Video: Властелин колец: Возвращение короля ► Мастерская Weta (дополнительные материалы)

А я сказал, знаешь, после того, как зрители видели его в образе следопыта, этот переход создаст ощущение, что я внезапно превратился в танк.
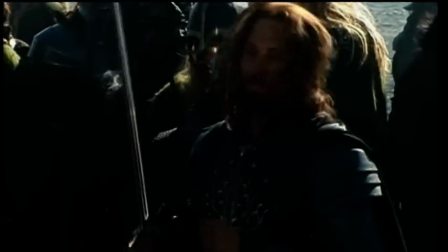[8:27]
Понимаете, что я имею в виду? Будет чувствоваться фальшь. Вигго Мортенсен, Арагорн.
Давайте грохот, снимаем!
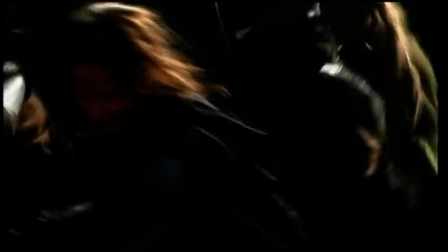[8:33]
И я также знал, что придется много бегать и сражаться, и все такое. И я сказал, будет гораздо лучше, если мы сохраним стиль боя Арагорна.
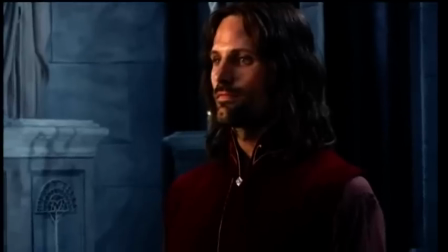[8:41]
То есть без шлема и рукавиц. Мы обсуждали идею тяжелых лад, знаете, для «Черных ворот», но это совершенно не соответствовало образу Арагорна на экране. Нгила Диксон, художник по костюмам. Были споры о том, каким путем пойти.
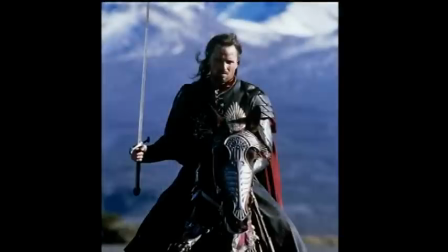[8:58]
Хотелось, чтобы весь его вид как бы говорил, «Я еще не король, но я веду это войско». И я уже совсем не тот, что прежде.
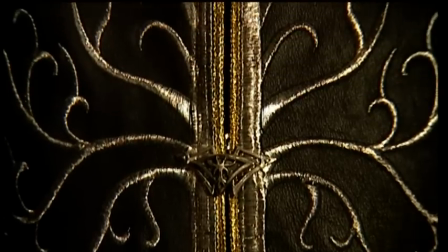[9:08]
В итоге пришли к решению сделать кожаную тунику, украшенную вышитым изображением древа Гондора.
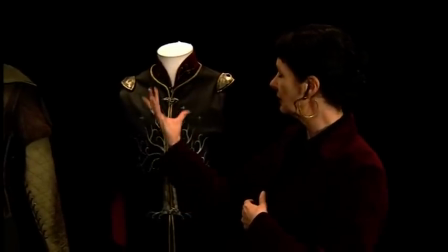[9:17]
Еще раз, как и у Фарамира, мы изобразили белое древо Гондора.
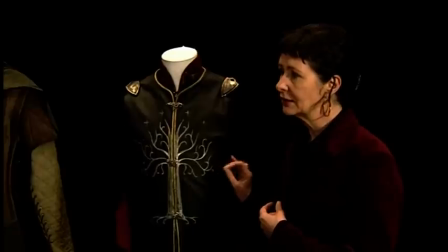[9:22]
Но в данном случае оно вышито на коже. Это добавило нам дополнительных трудностей. Для коронации нужно было сделать что-то особенное. Питер очень хотел, чтобы Вигго был в доспехах, поэтому финальную сцену коронации мы их включили.
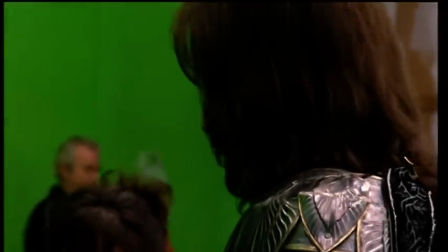[9:40]
Доспехи, которые нам не надеты, принадлежали моим предкам. Старинные доспехи, которые можно было увидеть в прологе.
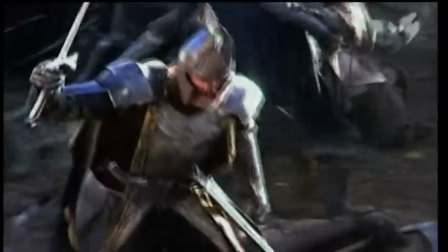[9:46]
Мы использовали столько доспехов Эленделя, сколько смогли. Идея в том, что их принесли с поля битвы. молитвы.
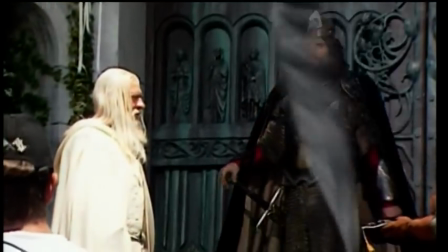[9:53]
И так же, как королевские стражи несут дежурство возле Белого Древа, так же где-то лежат и ждут своего часа королевские латы.
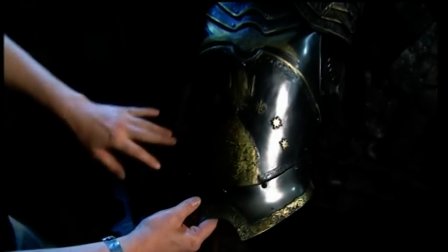[10:02]
Очень красивые и очень торжественные, со звездами Гондора, крыльями чаек, искусно выгравированными на них.
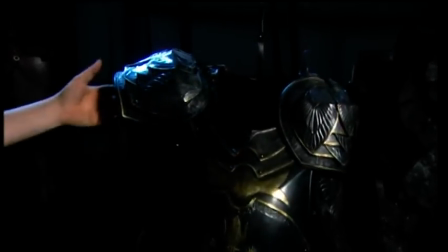[10:10]
Опять же, все выковано вручную из стали.
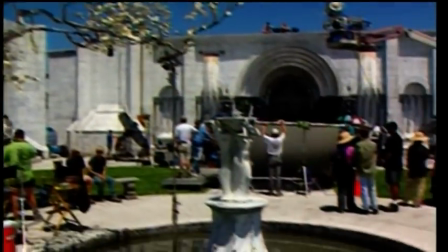[10:13]
Я думаю, что в работе команды дизайнеров уже видна определенная зрелость, и я думаю, тот дизайн, который мы сделали для гондорского оружия, получился отлично.
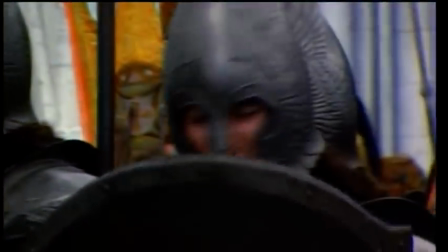[10:22]
Оно прекрасно во многих аспектах.
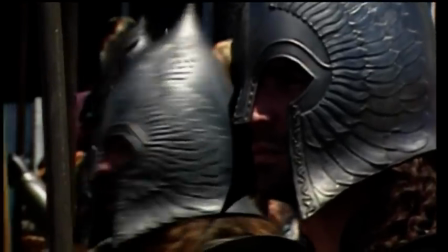[10:24]
Приятно смотреть на эти доспехи, ясные чистые линии, и еще много времени ушло на то, чтобы выработать этот неповторимый стиль.
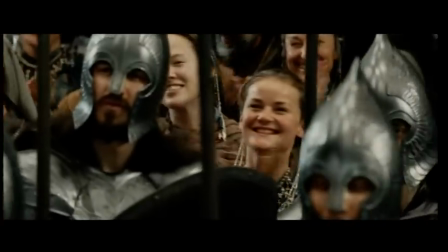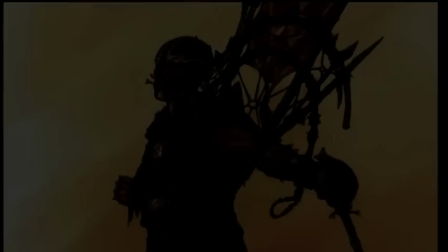Харадрим прошли через несколько разных стадий дизайна. Мы уже утверждали что-то, а потом снова меняли.
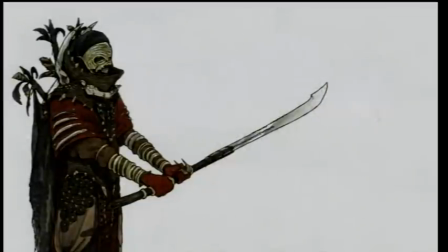[10:48]
Все, что говорит о них Толкин, вспышки золотого и красного были видны, когда они проходили. Джон Хардинг одел амуниции. И мы знаем, что они с юга, где жарче. Поэтому я подумал, отлично, золотой и красный.
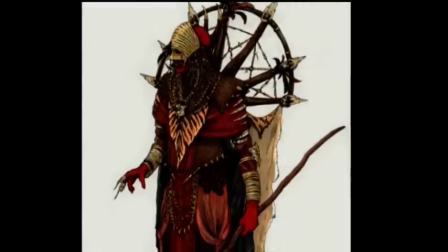[10:58]
Остальное в монохромной гамме, черные, серые и коричневые тона. Можно с этим поиграть, внести красные цвета.
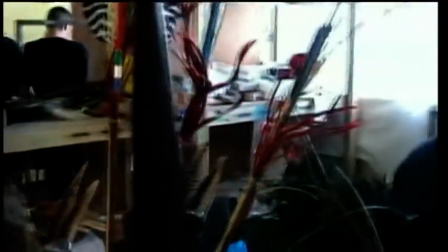[11:03]
Так что я разработал костюмы с использованием искусственных шкур тигра, леопарда, льва и зебры.
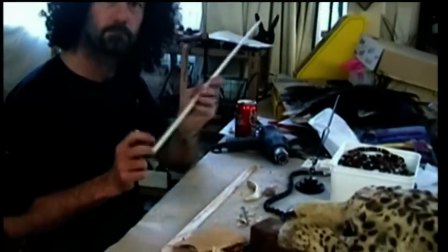[11:09]
И начал уже собирать меха, чтобы покрасить их. И тут приходит Филиппа Боин, сценарист, и говорит: «Погоди, ты не можешь им сделать костюмы африканцев, это будет слишком грубо. Еще одна раса плохих парней с темным цветом кожи». По понятным причинам мы не хотели тупо копировать какую-то конкретную культуру. Мы в Средиземье. Кроме того, мы не хотим никого обидеть. В конце концов, Харадрим — это плохие парни.
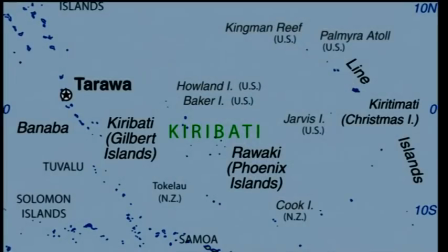[11:32]
Так что я провел небольшие исследования и говорю: «Что ж, единственное, что нам подходит, племя с маленького острова под названием Кирибати.
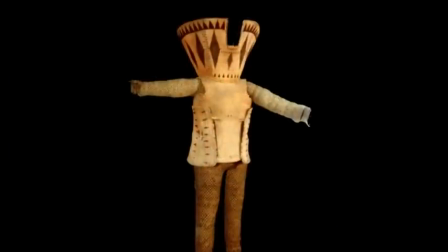[11:38]
Их так мало, что я не думаю, что мы их оскорбим, позаимствовав у них способ изготовления оружия и доспехов.
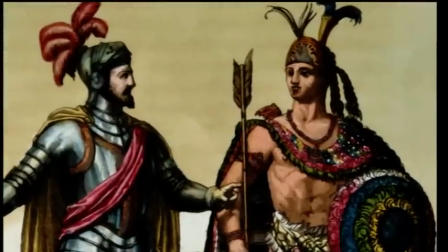[11:43]
Способ таков: они плетут все доспехи из тростника. И я смешал это с ацтеками, которые не умели работать с металлами, но у которых было много золота и бирюзы. И еще я добавил слоновую кость, так как у них есть гигантские слоны». В итоге для Харадрим получилась новая, более необычная и менее узнаваемая культура.
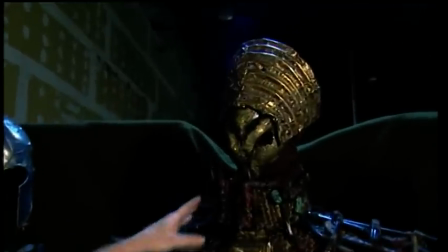[12:02]
Плетеные доспехи усилены гнутым бамбуком.
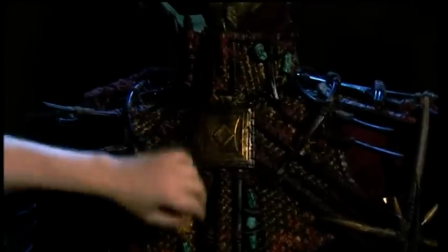[12:06]
Элементы ацтекской культуры привнесены через использование полудрагоценных камней и золотых пластинок.
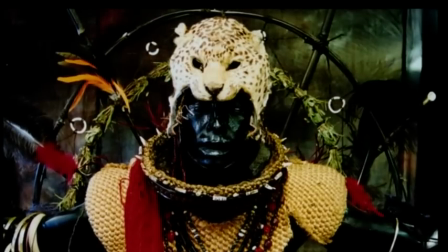[12:15]
И мы также дали им амулеты животных, как будто они получают свойства животного, украшая себя его символами.
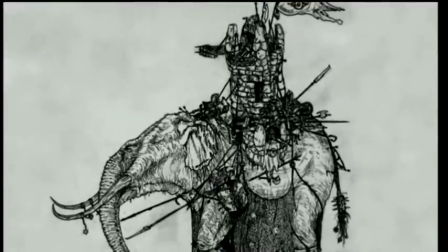[12:24]
На их технологию очень влияет то, что они сражаются верхом на огромных существах, как в некоторых странах сражаются на слонах.
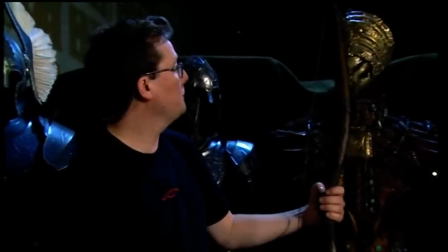[12:33]
В основном они используют копья и луки. Луки, сделанные из длинных рогов.
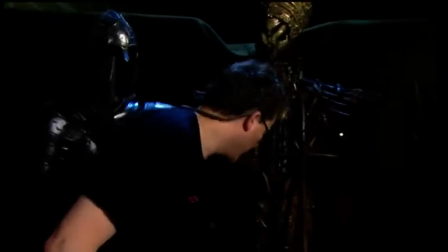[12:40]
Сильные тяжелые луки, стреляя по находящимся внизу врагам, короткими бамбуковыми стрелами из таких вот бамбуковых колчанов.
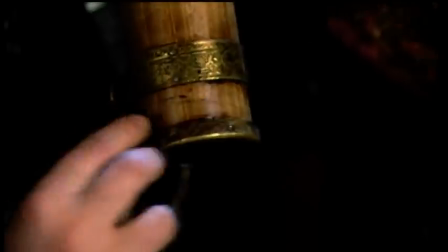[12:49]
Опять же, элементы золота с маленькими ацтекскими изображениями фигурок в битве, которые бегают там внизу.
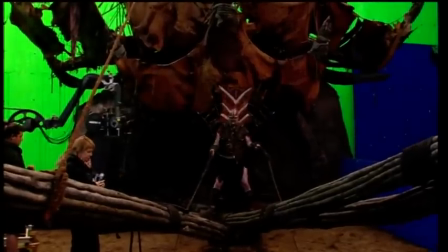[12:57]
Также есть Харадрим, которые управляют мумоками. Мы с ними однажды решили развлечься, пошли с ними в город, а у них раскраска, татуировки. Приятно делать что-то такое, потому что ты на самом деле продумываешь весь процесс того, как они это делали.
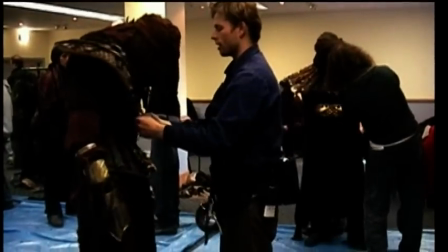[13:12]
Ты не можешь сесть и сказать: «Харадрим выглядит вот так».
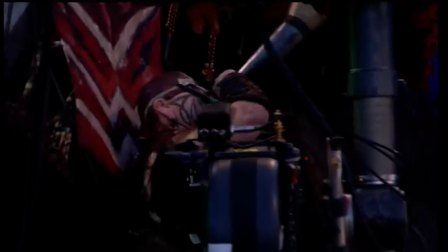[13:15]
Способ сделать их по-настоящему необычными и фантастическими — это фактически прийти к созданию целой культуры, когда знаешь, для чего нужна каждая
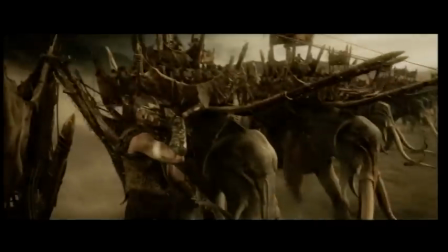[13:25]
деталь.
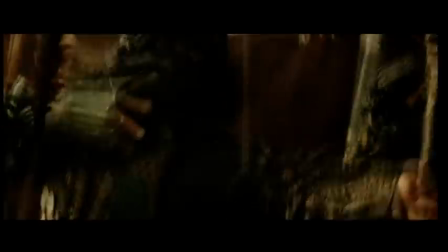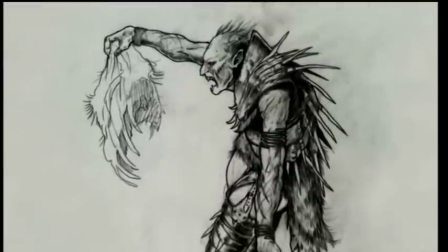[13:36]
Орки в этом фильме получили некое новое развитие, потому что в первом и втором фильмах мы делали их скорее бандами хулиганов,
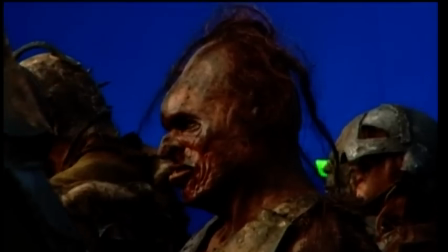[13:45]
такие мародеры на поле боя.
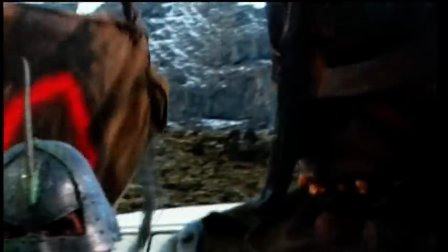[13:49]
Они облачаются в те доспехи, которые они украли или сняли с трупов своих врагов,
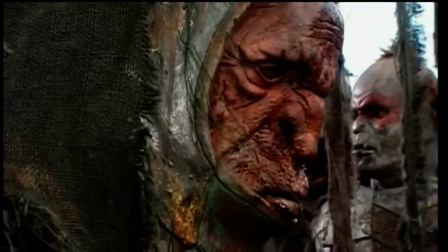[13:55]
скрепили кусочками ткани, веревками, но они все рваные и грязные.
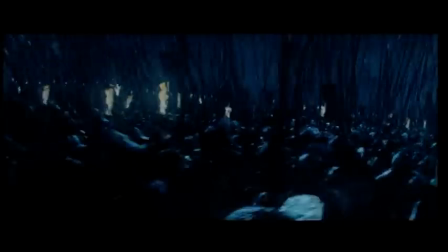[14:03]
Питер Джексон, режиссер, сценарист-продюсер. С орками были большие проблемы в фильме «Возвращение короля», частично потому,
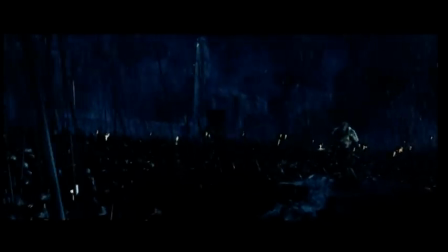[14:09]
что мы создали их не очень страшной силой, в противовес эпизодам с Урукхай в Хельмовой паде. Урукхай по своей природе более крепкие, сильные и жестокие, и они отлично сработали.
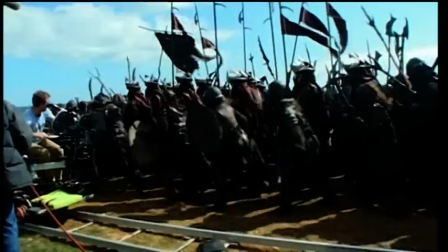[14:20]
Еще на самых ранних стадиях монтажа «Возвращения короля» орки были чуть ли не самым слабым местом фильма.
По-моему, очень похожи на обезьян, ну, в общем, мне не нравится. У вас есть еще отснятый материал? Выглядит так, как будто они хотят изобразить обезьян и переигрывают.
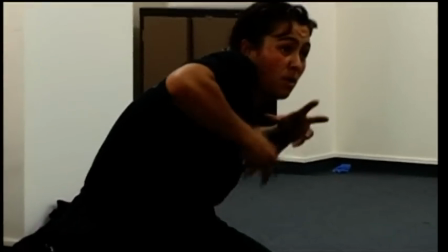[14:35]
К сожалению, массовку и каскадеров научили ходить на полусогнутых, этакой обезьяньей походкой, которую я назвал «орк в подгузниках», потому что они выглядели очень похожи на детей в подгузниках, то, как они ходили туда-сюда.
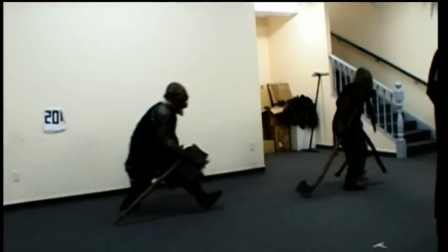[14:48]
Это выглядело как угодно, но только не страшно.
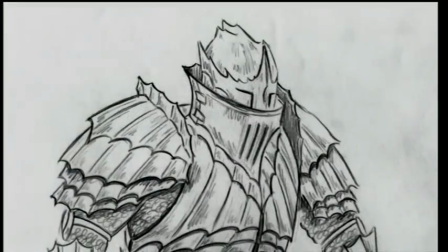[14:50]
Так что он пришел к нам и сказал: «Послушайте, я понял, что для финальных битв нам нужны более устрашающие, более крупные планы орков. По правде сказать, нам нужны отдельные персонажи среди орков,
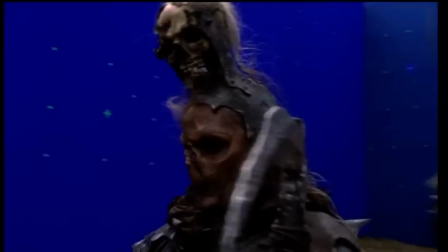[15:08]
такие лица врагов, которые я могу показать, выделив их из общей массы». Билли Хант, гример. Вкратце, новые орки — это нечто вроде орочьего спецназа.
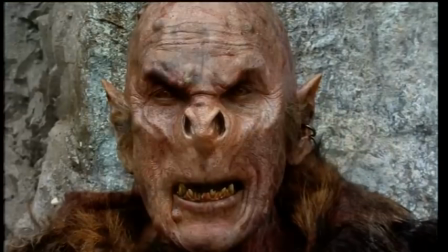[15:19]
Это орки Саурона. Идея была в том, что это не новый вид, не Урук-Хай, но это лучшие отборные орки, выращенные и обученные в Мордоре, как настоящая армия. Джина Севеда — ведущий специалист по гриму. Так что мы вернулись к нашей доске и сделали следующее.
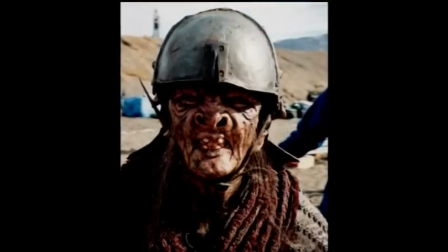[15:33]
У нас были сотни и сотни фотографий рисунков всех тех орков, которых мы сделали. Он хотел видеть их все.
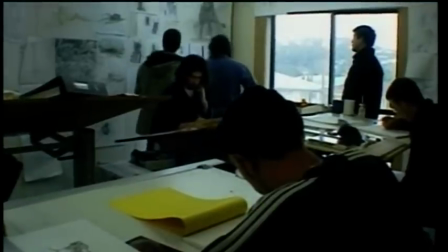[15:38]
Поэтому мы сделали вот что. Прикрепили их на эту огромную доску и на каждом написали номер. И можно было подойти и выбрать. Я хочу взять немного того и немного этого. Действительно здорово. А это не пойдет, извини. Но может только если слегка переработать. Именно так можно собрать воедино все самые лучшие идеи.
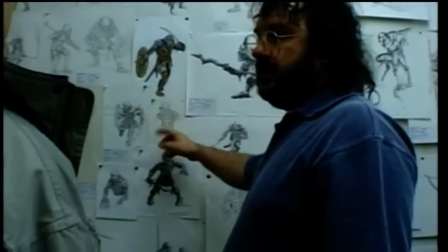[15:54]
Вот этот наш самый любимый. У каждого орка свое оружие и шлем. И у них у всех разные лица.
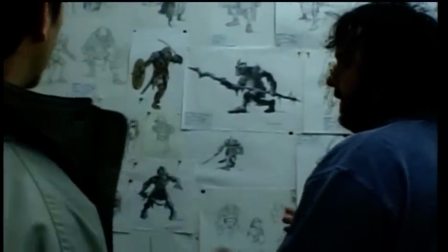[16:01]
Он выбрал тех, которые ему самому больше всего нравились. И вот отсюда он говорит: «Так, а это то, что я не хочу».
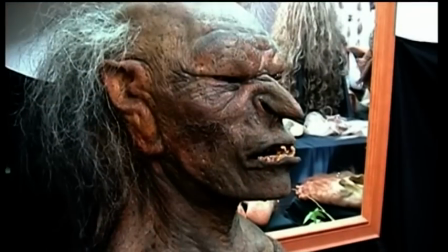[16:07]
Он говорит: «Мне не нужны эти ведьмины носы». Ведьмины носы были запрещены. Это такие длинные крючковатые носы.
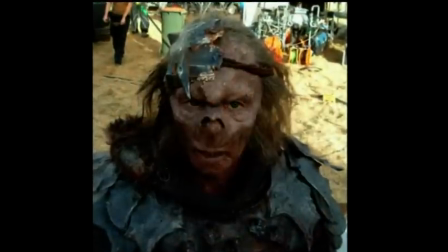[16:14]
Джейми Бисуори, художник-скульптор. Поэтому мы постепенно пришли к более поджарому виду для новых мордорских орков.
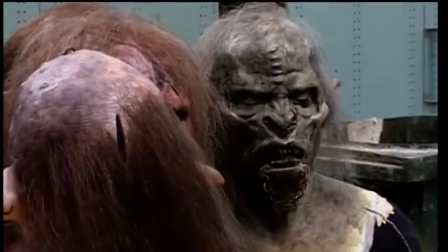[16:20]
Их лица должны были быть очень жестокими и в то же время немного изъеденными. Я имею в виду, что они крепкие, но постоянно подвергаются воздействию зла.
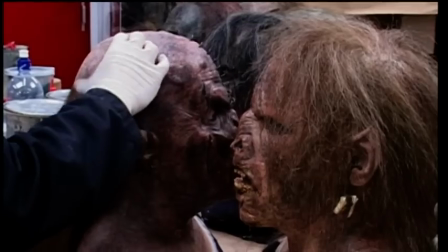[16:28]
Так что на них есть небольшие подпорченные участки.